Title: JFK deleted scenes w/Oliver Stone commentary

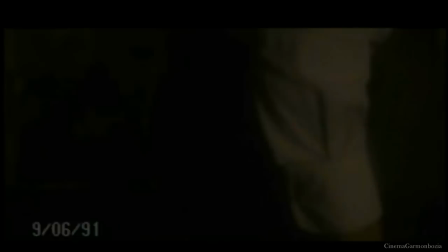(4:22) jim
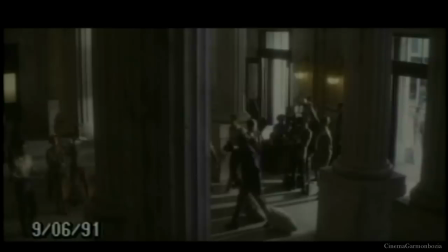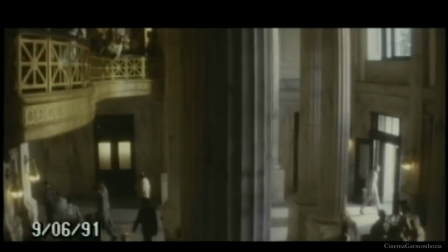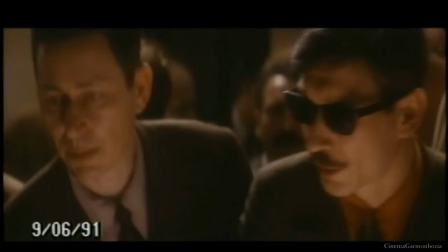(4:42)
garrison's announcement of his prosecution brought tremendous publicity and attention to him and his office was just swamped
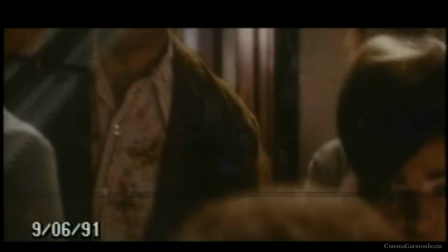(4:51)
with people some with genuine leads some with completely insane leads and there wasn't devils,
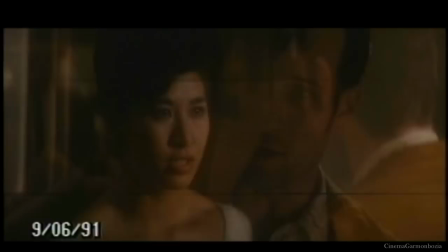(4:58)
there was all kinds of New Orleans types and we had a little fun with the scene but it's not too far from the truth.
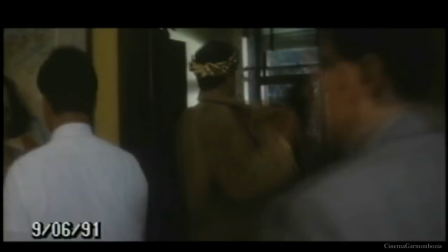(5:04)
I mean, he just, Jim also did not have a staff for this, you know, there was, this is a huge prosecution involving dozens and dozens of major witnesses,
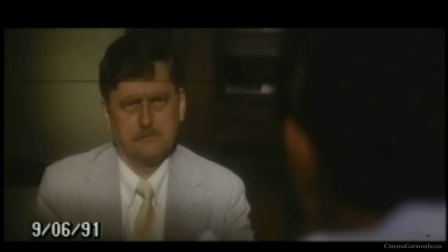(5:13)
depositions had to be written, plaintiff issues and you need a huge staff and he didn't have it.
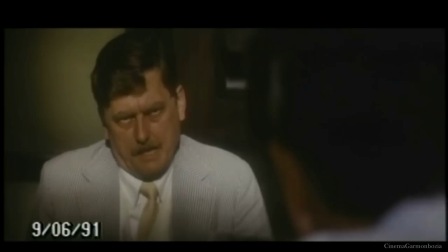(5:20)
I mean, I even simplify Jim's staff. I mean, for example, Jay Sanders, Lou Ivon did not join the staff until later.
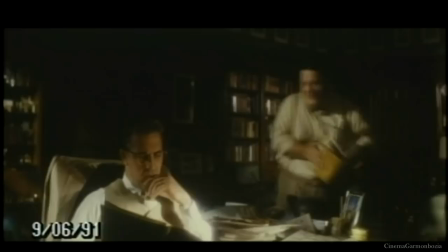(5:27)
There was another prosecutor who told him the news of Kennedy's death and they went to the restaurant together.
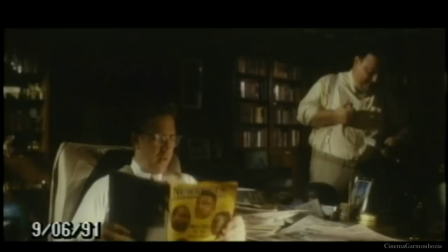(5:33)
But we did not have time to go through all the changes in staff. But I do miss the concept of him reading Newsweek magazine and showing us how
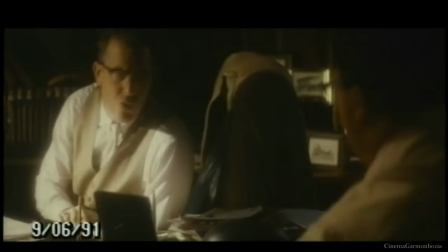(5:41)
the American media so quickly perverted his mission and went after him with a Broadsword,
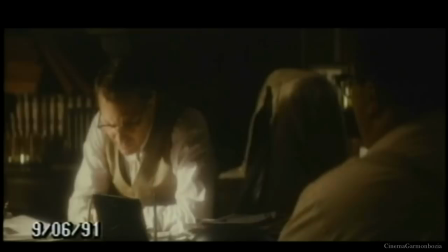(5:47)
really, to destroy his reputation.
...an unwilling witness, $3,000, if only he would fill in the facts of the alleged meaning to plot the death of the president.
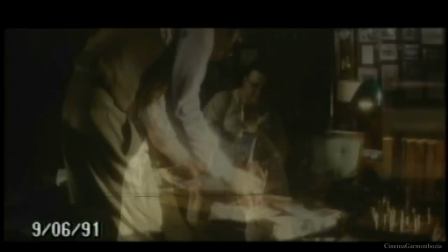(5:56) Is that true? Hell no. Well, then how can they write it? Oh, Jim. Look, they call me a charlatan, a hulking D.A.
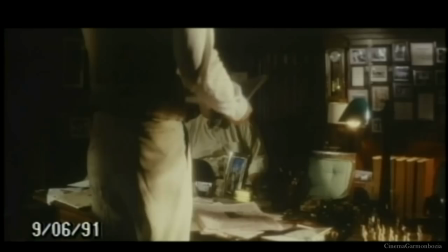(6:04) Here I'm power mad. And we got morbid frolic in New Orleans.
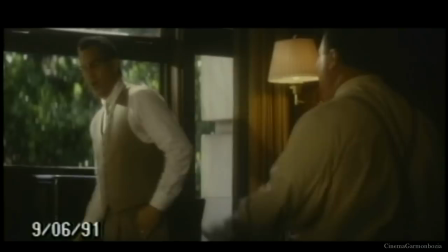(6:09) Crazy, they're taking over the asylum, Jim. It's a zoo out there. Sensational garbage sells newspapers, Jim.
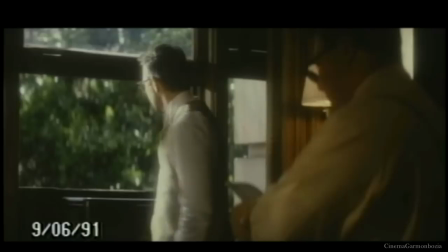(6:15) And what else is known? How can they say that?
Numa Bertel, who's played here by Wayne Knight, is a very sweet character.
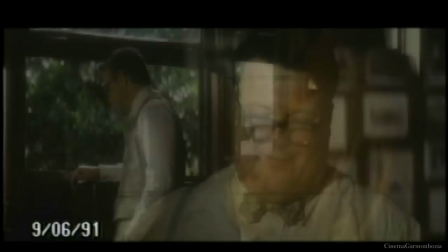(6:24)
And he's very supportive of his boss, reading him the letters from the family.
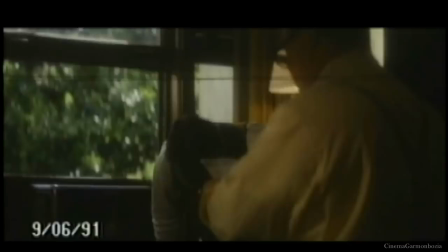(6:29)
It's so true.
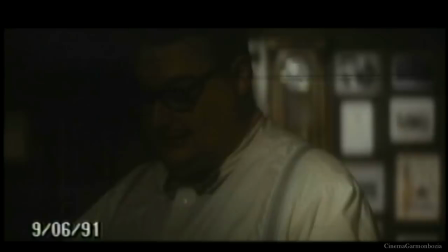(6:31)
I mean, Jim did get thousands of letters from individual citizens, which is a dichotomy I myself faced in some ways in JFK.
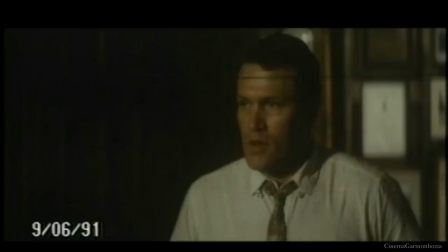(6:39)
People saying, you know, you're doing the right thing and keep it up. People who understood what he was going through and who were rooting for him.
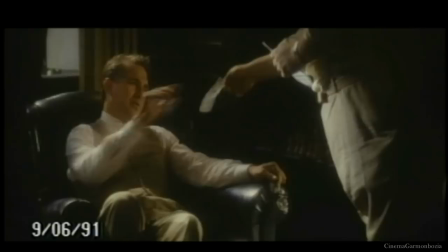(6:46)
And I think Wayne Knight brings out sort of a Capra-esque quality that I like at that moment. It's a little corny, but it's good corn.
And there's more where that came from.
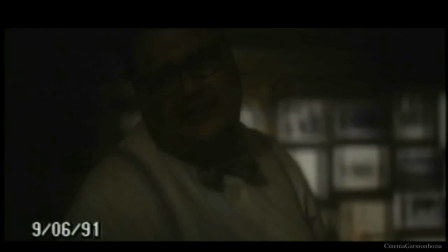(6:57) That's what it's all about, Jim. That's what it's about. For every lousy article in the press, there's a thousand of these.
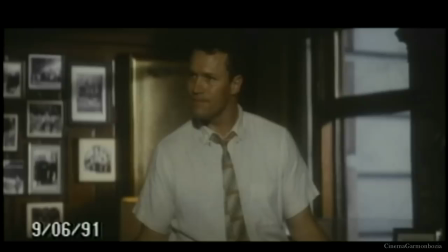(7:04) But that's just fine, Numa. But what about all the people who aren't writing letters?
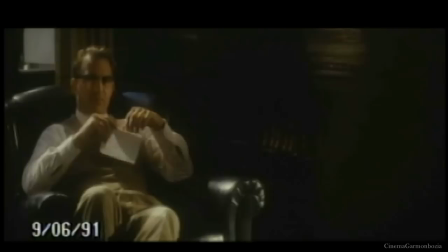(7:08)
It's offset, of course, by Michael Rooker, who I'd seen in Portrait of a Serial Killer and put him in as Broussard,
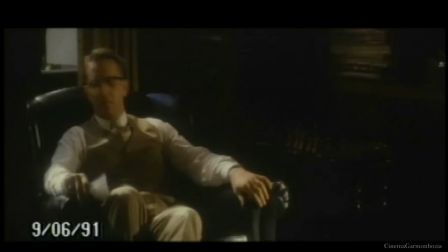(7:14)
Bill Broussard, who plays a composite character, really, in this movie of several people,
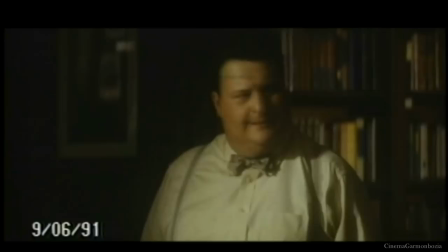(7:20)
but basically one of these people was a traitor to Jim.
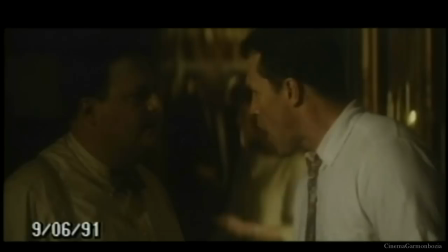(7:24)
And this you will understand as the movie progresses, but you see early signs of Michael Rooker's fears
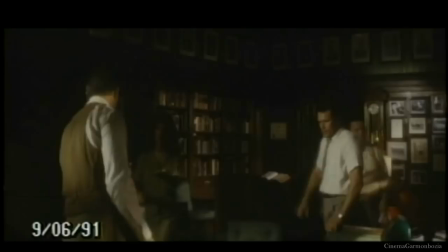(7:32)
here in this scene, as well as a very key moment when Miller has finished his pitch to bribe Jim,
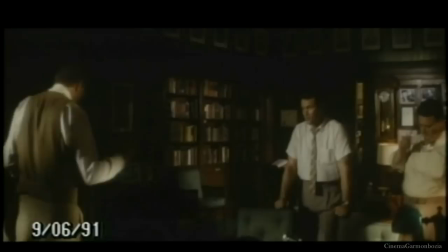(7:37)
and Jim looks over at Michael. Michael almost, if you look closely enough, is nodding his head yes, like, take the deal.
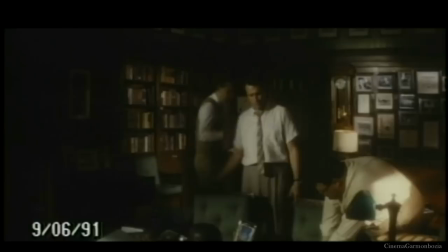(7:44)
So, you know, his staff is quite split.
But sometimes when things make no sense, it's exactly the time when you've just got to stick your head down and keep going.
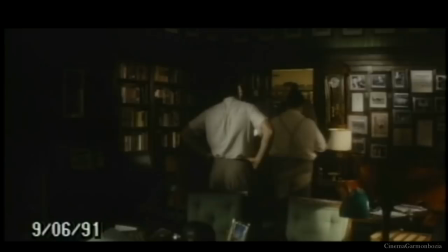(7:56) Mr. Miller? Jim Garrison.
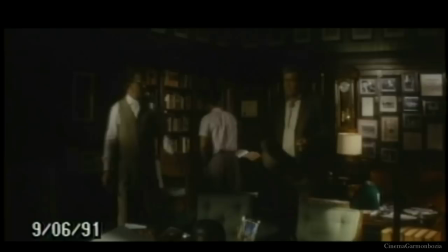(7:59)
He did get an offer during the course of his investigation from this strange oil man from Denver called Mr. Miller.
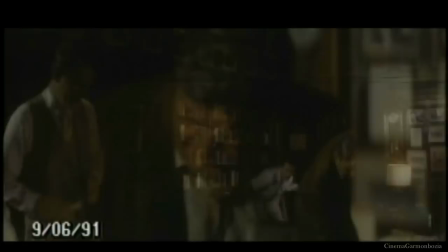(8:06)
He writes about him in his book On the Trail of the Assassins. It's a very powerful scene. and I tried to dramatize him as such.
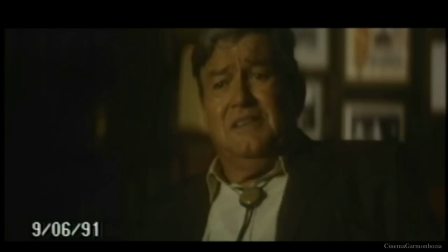(8:12)
But because it existed independently and was part of the concept of the threat against Jim Garrison,
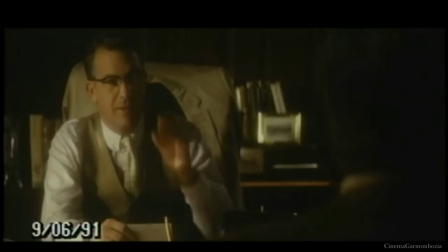(8:17)
and there were other threats in the movie, I let it go and didn't push it. Although I do find the concept of Miller a very interesting character.
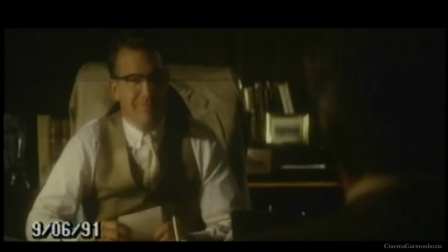(8:27) I have the means to back up what I say.